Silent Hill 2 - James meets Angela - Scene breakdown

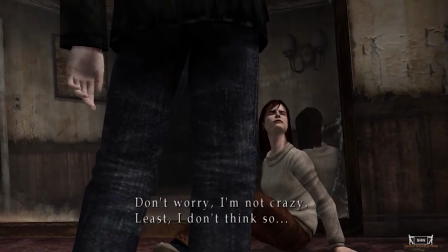In fact, because she has had more direct FaceTime with us than James, and she is depicted in a powerless position, we're now more emotionally connected with Angela than James. This is deliberate.
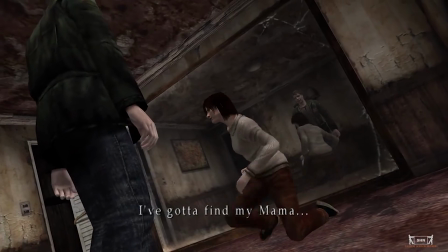The next shot has a predatory quality to it because both James and his reflection are surrounding Angela, so she moves.
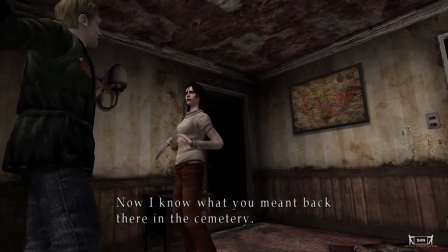We get our first face-to-face 2 shot in the whole scene as the camera keeps spinning towards James.
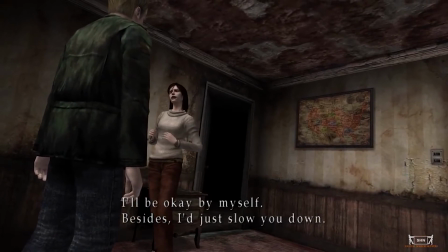But look at Angela's body language. She doesn't stay in place, preventing this from being a proper 2 shot.
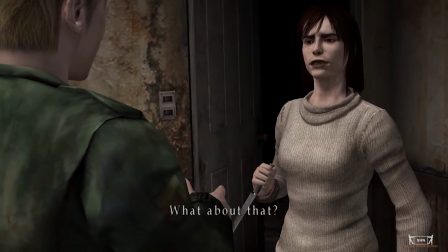She turns away from James, giving us yet another over-the-shoulder shot instead.
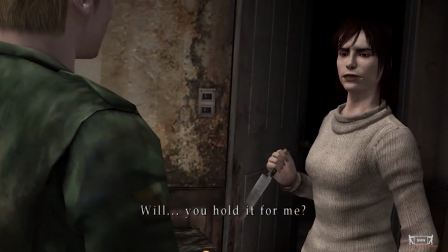Cut into an over-the-shoulder close-up of Angela to emphasize the elephant in the room. the knife.
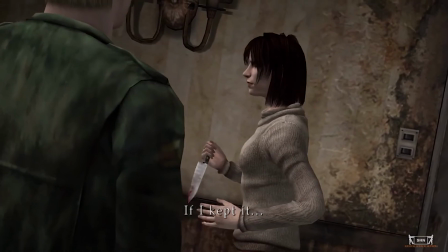Since we haven't really used any close-ups yet, this shot also traps Angela with James in frame.
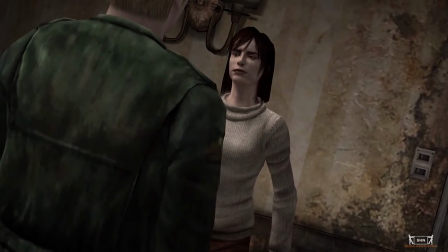She moves away and then finally directly faces James as the scene comes to its culmination.
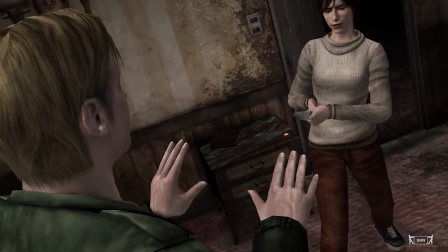We get our face-to-face two-shot, and as James approaches, the shot doesn't last more than a few seconds.
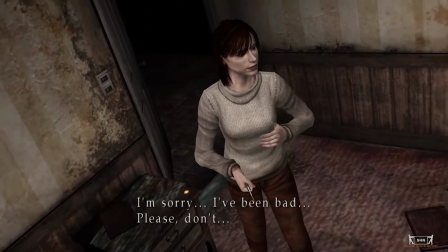The camera moves in and then out, just as James does, so we're back with him.
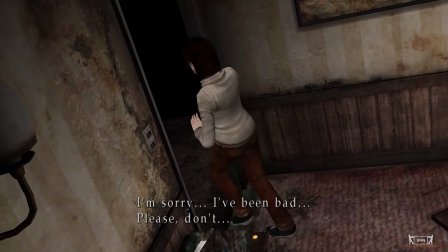Then the camera floats up above Angela as she withdraws into her girlish personality and leaves.
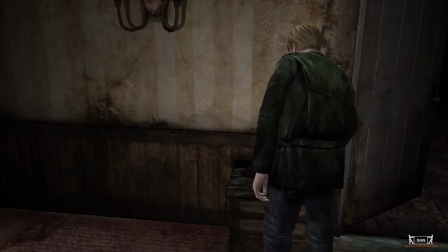We resume position behind James as he looks for Angela. And the final shot is a medium Dutch shot with James and the knife, and the scene ends.
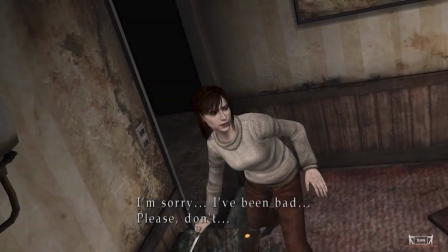So who wins the scene? James convinces Angela to let go of the knife, but it feels like a loss because of Angela's reaction.
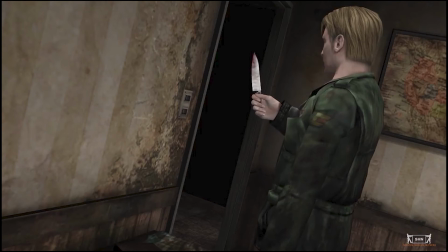The final shot makes us wonder if James's goal the entire time was acquiring the knife, or some sort of sexual desire for Angela.
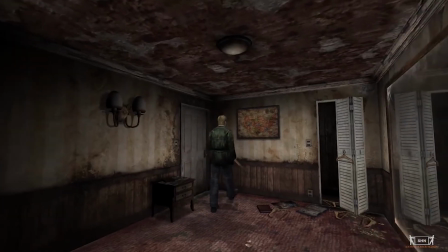And because we don't get another direct shot of his face, we're left questioning James's motivations.
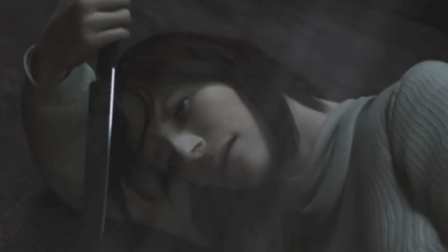As for the faces, in total, we see Angela's face directly about 9 or 10 times,
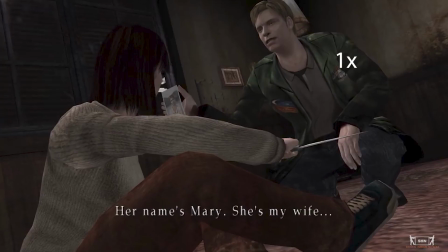with James once for 6 seconds.
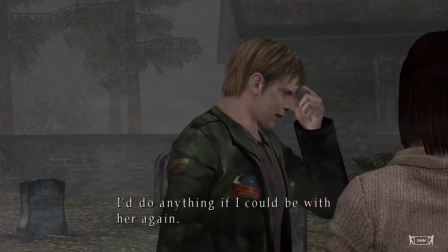This visually sets up the idea that James is an unreliable narrator hours before
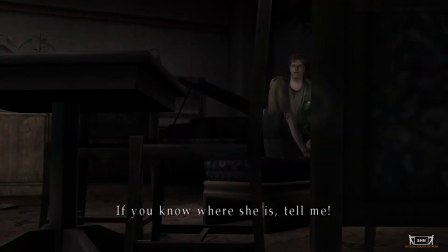the game begins to reveal to us in story and dialogue that all is not right with Mr. Sunderland.
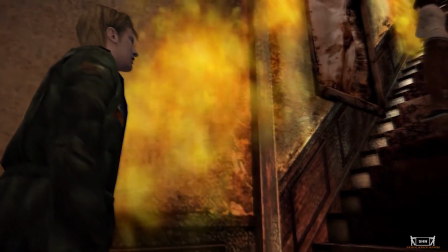If you like this analysis, then I recommend taking a look at the other scenes in the game,
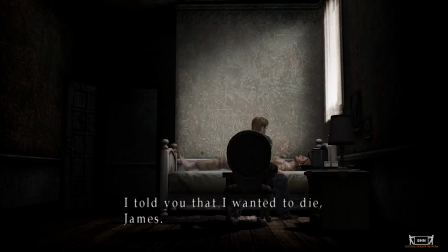as they all have their own subtext and meaning supporting the game's dark and emotional narrative.
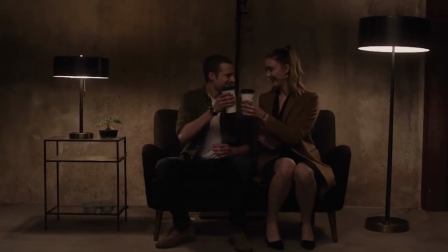I hope you enjoyed this video, and if so, please give it a thumbs up and subscribe for more.
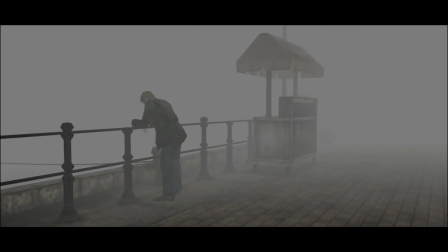Next is the last video in the Silent Hill 2 series, where I go into the true ending of Silent Hill 2.
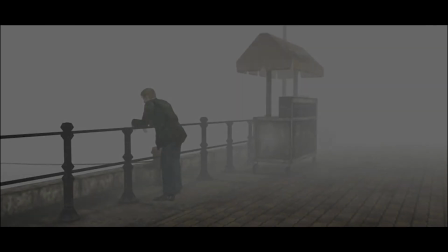See you then.